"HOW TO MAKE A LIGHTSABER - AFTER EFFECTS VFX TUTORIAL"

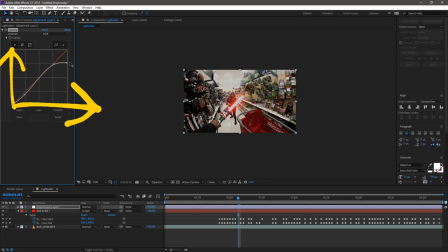744s
Maybe if I wanna lower the highlights, essentially the X and Ys of these graphs are gonna be the different areas of brightness and levels on your video.
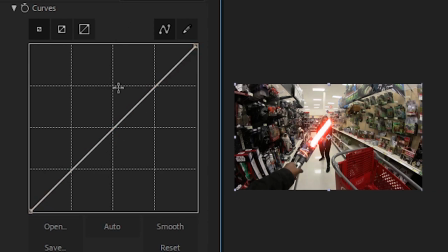752s
This area more towards the right is gonna be dealing with your highlights and things like that, whereas on the left side is gonna be dealing with more of your shadows and your black.
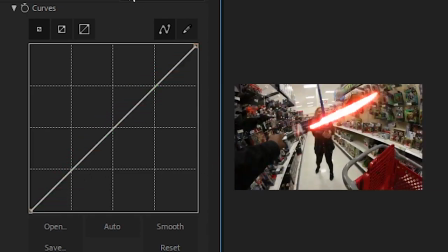760s
So once I have something that looks generally nice, I'm also gonna go ahead and add in CC vignette,
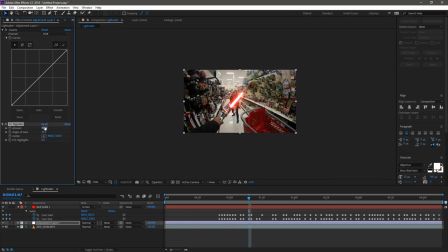765s
which is gonna blend in the corners of the footage with this nice vignette and make it look as if the entire effect is happening to each other. So it's just kind of a neat little lighting trick that can be super useful when used right.
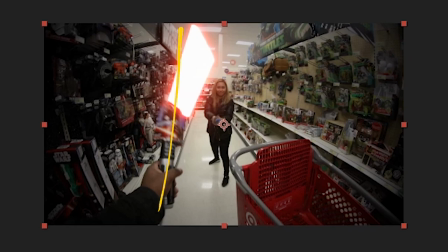777s
Okay, so that's looking pretty good, but I'm noticing that this lightsaber is not matching the original footage exactly how I want it to. And one of those reasons is because I'm shooting with a fisheye lens, which is about an 8mm lens, super, super wide.
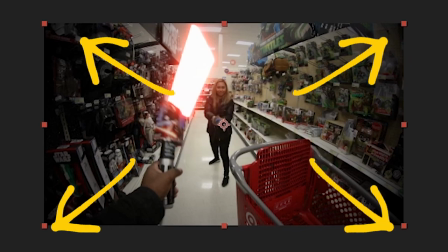791s
And we're getting all of these distortions around the edges of the frame. So you're gonna see all of the straight lines start to curve in.
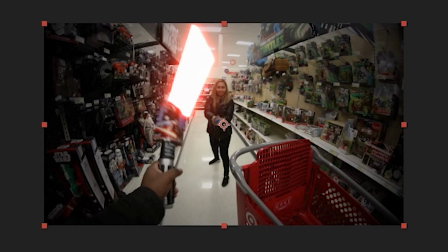798s
And this lightsaber though is going exactly straight. So one of the things that you can do to fix that is select on the saber layer and I'm gonna right click it,
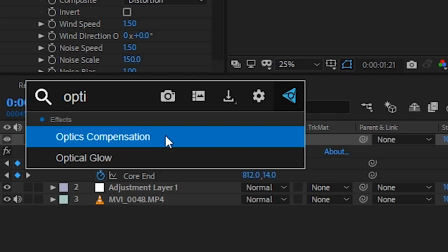806s
or I'm gonna press control space to access FX console, where I'm gonna type in optics compensation. Optics compensation is really useful for fixing VFX shots that have a little bit of distortion because of the lenses themselves.
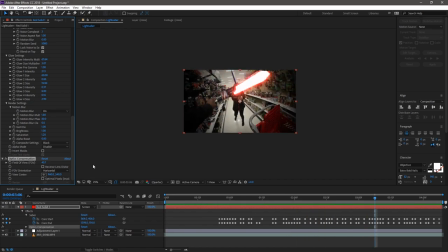819s
So in this case, even though it makes sense probably to make this lightsaber wrap around much like how the original VFX looks,
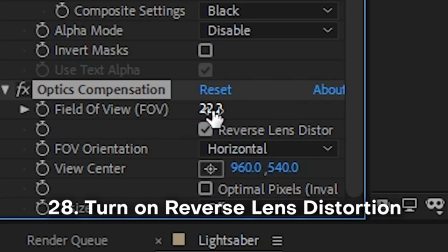826s
I'm gonna go for a little bit of a stylized effect in which I'm gonna actually make it go in the opposite direction,
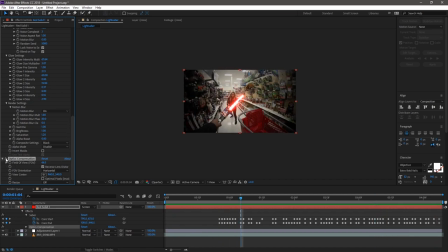832s
and it's gonna be extra straight, but at the same time it's gonna hopefully cover up all the rounded features of the video. So this is gonna make the lightsaber feel like it's acting out of the bounds of the fisheye lens for a little bit more impact. It's something super subtle that really no one even even notices,
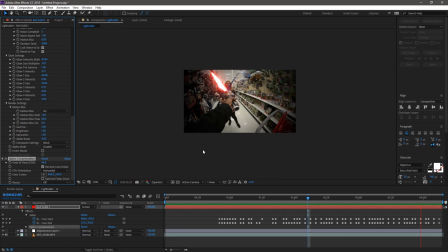847s
but when you're watching it should convey the feeling that this lightsaber is a little bit more 3D, a little bit more independent of the video. I'm gonna go ahead and tweak these settings a little bit here. And once that's looking pretty good to me, I think one more thing that's super iconic of Star Wars are the sparks that come off of the lightsabers whenever they're deflecting something or whenever they're hitting something.
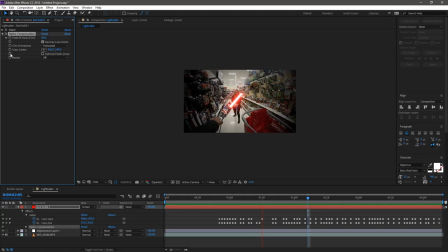867s
Easy way to add sparks to footage is by pretty much having a resource of sparks.
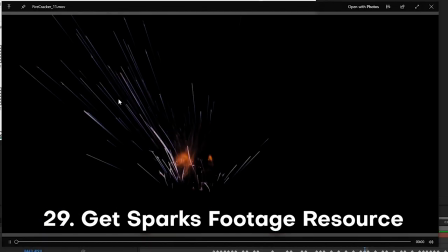872s
So I'm gonna be using Video Copilot's Action Essentials, which has a whole bunch of spark effects.
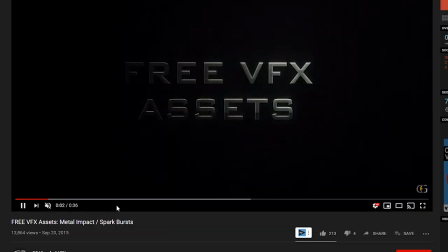877s
I know though that you can type in on YouTube and like VFX sparks and they may be on a black background. There is a little bit of tweaking that I'm gonna do to these sparks so that they actually match the footage, but essentially this is gonna be the pack that I'm gonna be using.
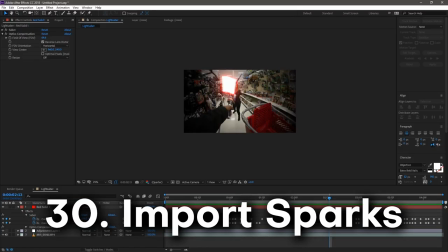890s
I'm gonna import the sparks from this folder into our composition, and I'm gonna go ahead and place the sparks at about the right time that they should be coming on.
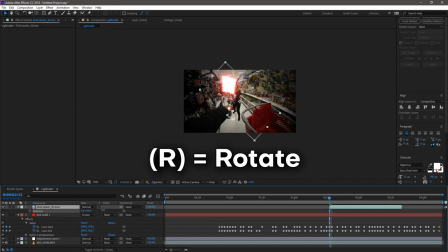898s
So now that this is in the composition, we're gonna press R on our keyboard, which is gonna pull up the rotation tools, and that's gonna let me rotate this around.
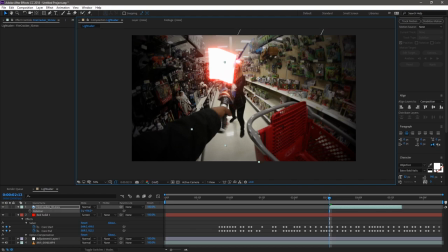905s
Now you're noticing I'm able to just click and drag anywhere to reposition it. And once I have it in a nice spot, I'm gonna drag that layer down below the adjustment layer and below the lightsaber.
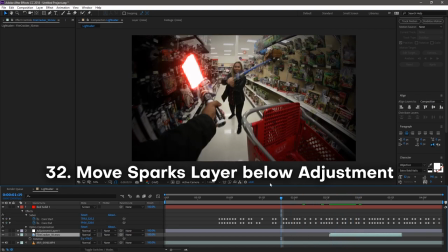915s
That way the sparks are happening beneath all of the effects that we're gonna be putting on top of them.
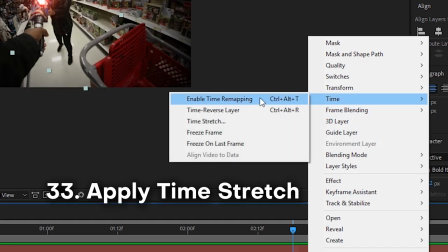920s
And using this little time stretch feature, right click on the layer, what I'm trying to do is make these sparks happen with a little bit more realistic timing to this effect.
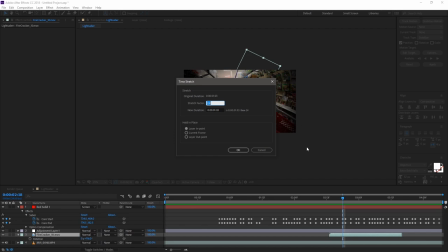928s
So I think it's gonna maybe speed it up a little bit or slow it down, just something until I know that we're having something that looks nice and natural for this scene.
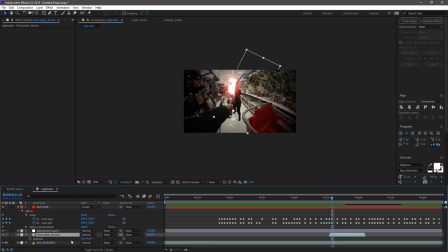936s
Okay, so these sparks look pretty good, but I think that I can add a curves to them so that way they also are color corrected to the entire scene. And one of the things that I'm noticing is that the lightsaber itself, the core of it is super white, super bright.
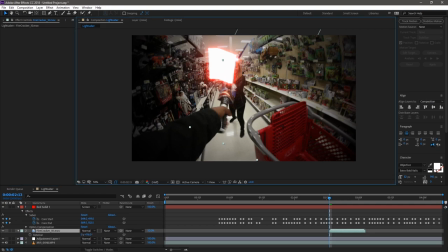950s
So let's go ahead and make these sparks that come off of it also with the same brightness.
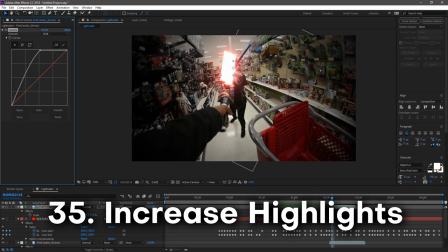954s
And by just increasing the highlights of this is one of those ways that we're just going to be able to punch it up and make these sparks extra brighter than they already are.
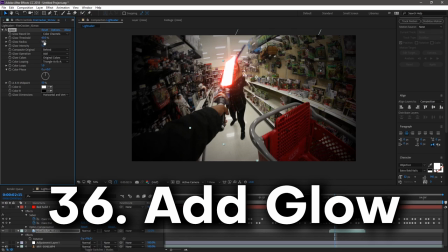962s
I can even go ahead and add something like a glow and change the threshold and radius, but I think I ended up scrapping that because it looked a little bit too unnatural for the scene.
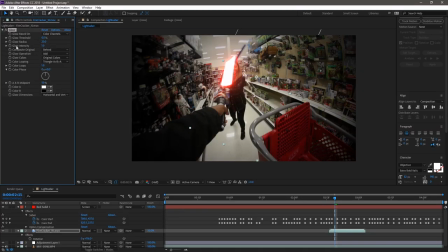970s
Surprisingly, right? The sparks that I had already looked like they had their own natural glow settings or their own natural glow in the footage itself. So if you're using a footage that doesn't have something that looks natural, you can just go ahead and add a glow to it, maybe even double up the glows.
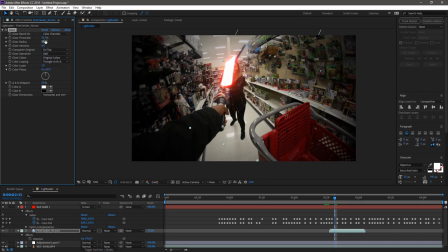985s
I talk all about using glow in the last tutorial as well, so go ahead and check that out if you're a little bit confused on how to use glow.
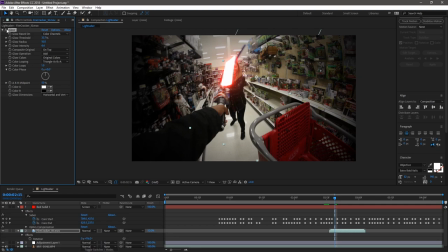991s
Essentially, we're just going to be messing with two features of it, which is the radius and the threshold. And the threshold affects what is going to be information for glow, so the lighter parts are going to be used for glow if you have it set to only like 80% and above, but if you have it lower than that, then it's almost the entire footage is going to be used for glowing. All right, so this is looking cool.
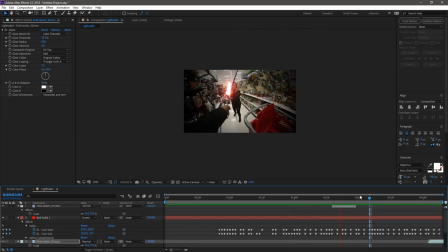1009s
Now this is getting a little bit messy because we have multiple layers going on, so let's go ahead and quickly clean up this project by renaming these layers.
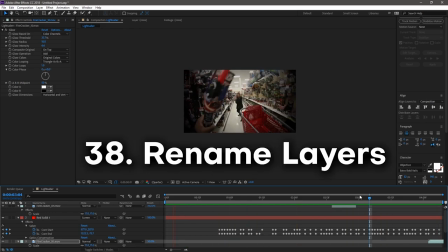1018s
And the way to rename the layer is by clicking on the name inside of the timeline.
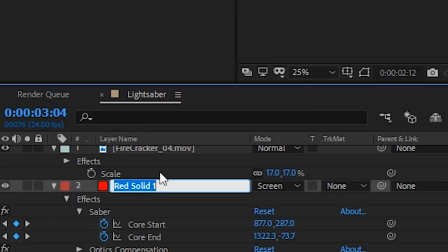1022s
I think you might have to double click it or hard hold it for a few seconds for it to pop up properly, and then type in whatever name you want. I'm just gonna go ahead and name it this right here.
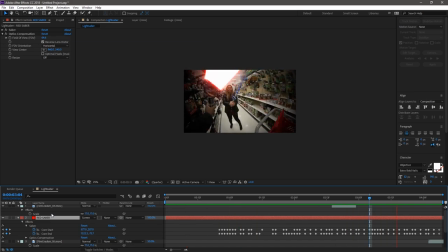1030s
And once all of that is nice and neat and clean, we get to do all of that all over again for the second lightsaber in the scene. So you probably don't have to sit through this because you get what I did before. I'm pretty much just doing the same exact thing as I did earlier, except now I'm doing it for Chriselle's lightsaber.
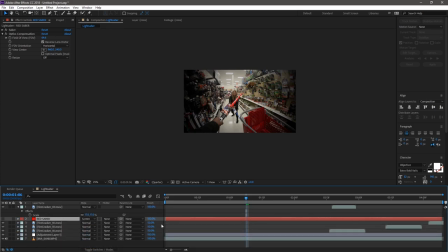1047s
Yeah, let's just run through this really quickly. You know, again, quick rundown of what happens.
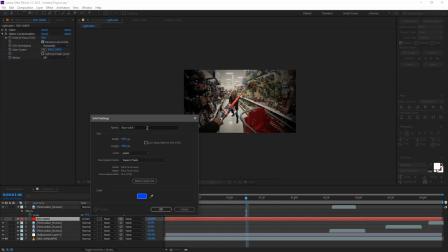1052s
I am making a new saber solid.
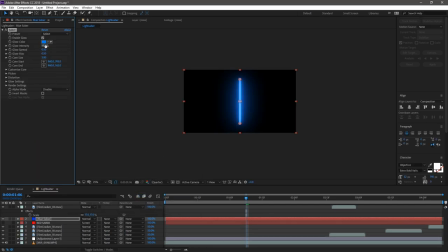1055s
I am changing the keyframes, and I'm making sure that all of these course start and end features start and end where her lightsabers actually is.
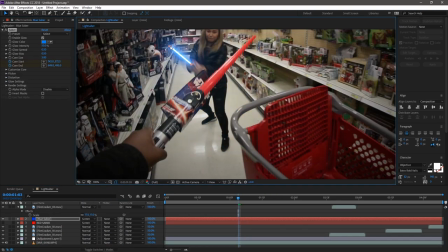1062s
The way that I'm even fixing these keyframes, if you want to be able to access them,
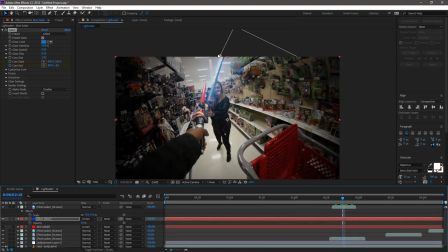1066s
you can press U on your keyboard so you can see all the keyframes laid out for whatever it is inside of the composition for this layer. Okay, shoot, I kind of just wiggled this camera real quick. Okay, so this is a super important part that I want you to pay attention to.
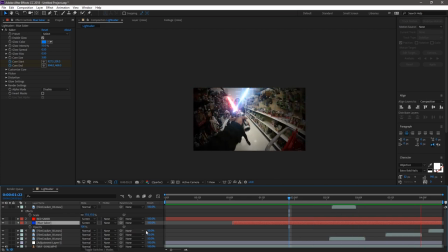1079s
This is where Chriselle's sword is crossing over my lightsaber. And why did I call it a sword? It's a lightsaber, duh. Okay, so this is the part where her lightsaber is crossing over mine, but I want it to be hidden behind the actual handle of the lightsaber. And so the way that I'm gonna do this is by doing a process called rotoscoping.
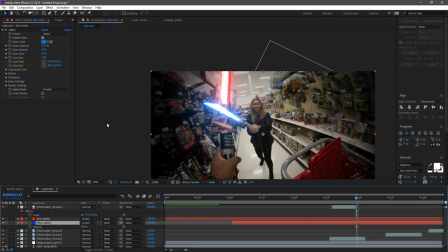1098s
Now, the way that we're gonna get to be able to rotoscope this out is by clicking on the pen tool, which is all the way up here.
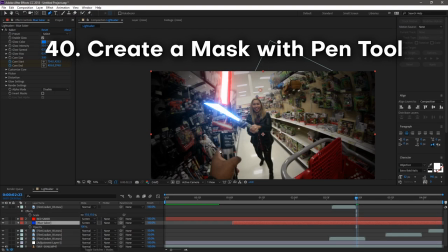1105s
And then I'm just gonna quickly click and points around this lightsaber.
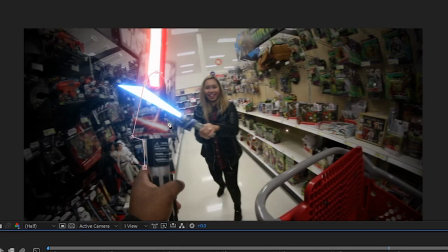1110s
Doesn't have to be perfect, you know, you just kind of give it something kind of general and rough here.
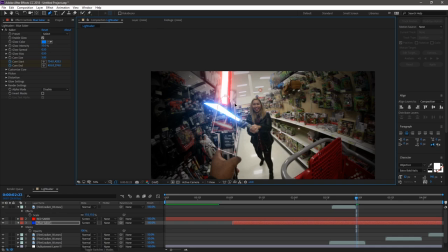1114s
Okay, so once that mask is set, what we're gonna go down and do is change the mask blending mode to subtract,
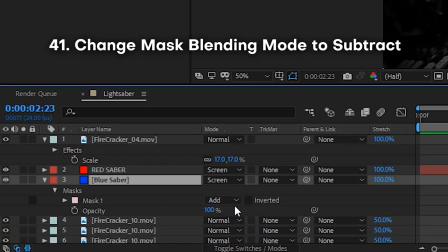1120s
which you can find by clicking down on the layer and pressing M on your keyboard to pull up mask options.
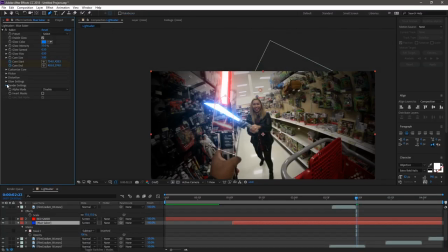1126s
Once we have that set to subtract, then we're gonna go back into the saber layer and change the alpha mode specifically to mask core.
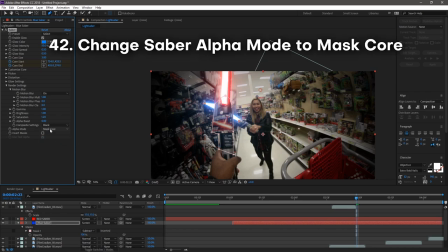1133s
And that's looking pretty good.
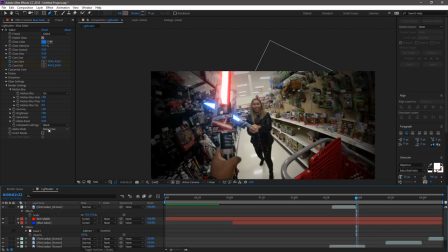1135s
So as you can see, the glow is still acting on the layer above it. which is just that lightsaber right there, and it's gonna get this nice blue glow, which is kind of like a light wrap,
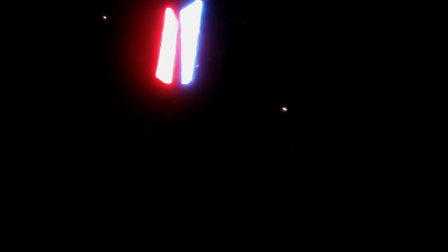1143s
except we're gonna be taking out the core, so it's gonna look like it's behind it, which is essential for making this scene look like it's happening in 3D space right now.
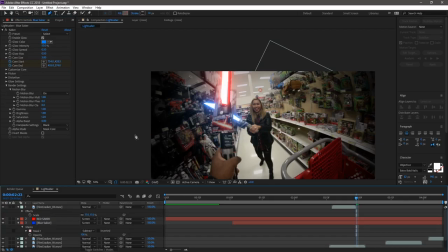1151s
We're gonna go ahead and keyframe in now this mask for the rest of the frames,
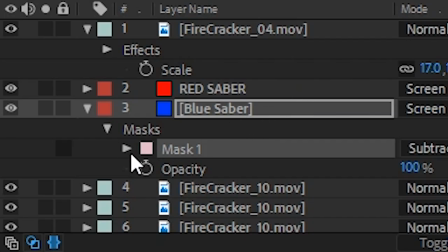1156s
and the way that we're gonna keyframe this is by going back into the mask settings and clicking on the stopwatch icon right next to mask path.
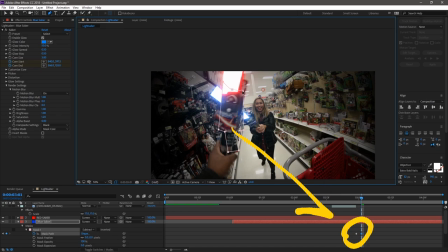1164s
And this is gonna be the path that we just set, or this mask specifically. It's gonna lock in that frame. And as we scrub through the timeline, we can go ahead and make changes to that mask, and the mask is gonna change accordingly.
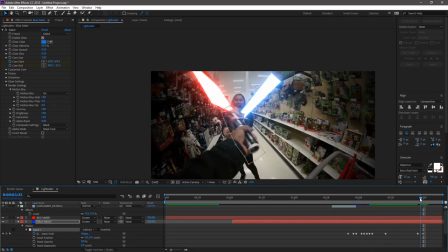1175s
So that way we get a nice looking sequence just like we have right here.
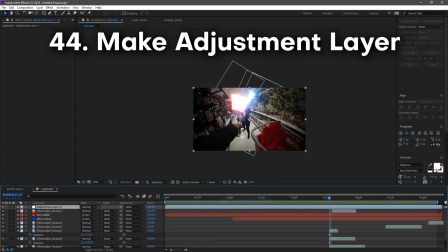1180s
I'm also going to go ahead and add an adjustment layer, and then I'm gonna also add in curves just to do another bit of color correction here.
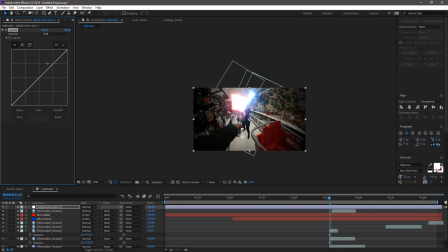1187s
And what this adjustment layer is gonna be is the way that lights, when they collide into each other, they grow for a bit before dying out. I wanna mimic the same effect of two lightsabers just slashing and just making this super powerful blinding light, except I don't wanna just hit this with a full white light.
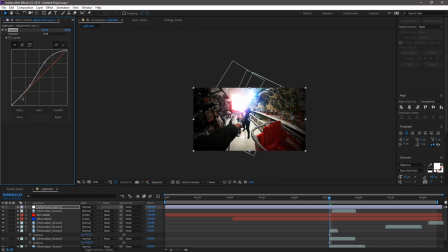1205s
What I wanna do is instead make the entire footage and the saber start to glow a little bit brighter, actually probably a lot brighter. And the way that we're doing this is entirely with curves. It's gonna be this dynamic lighting that we're adding to it.
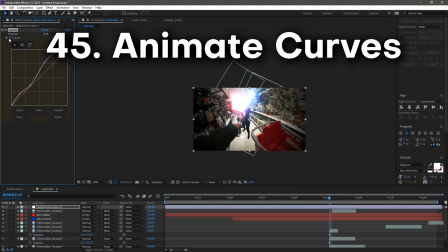1216s
One of the things that we can do here is also click the stopwatch tool right by this graph,
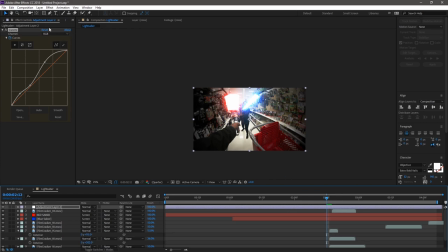1220s
which lets us keyframe in the lighting and the color correction information that curves lets us adjust. So it's gonna start off normal, looking like a linear line, just completely straight.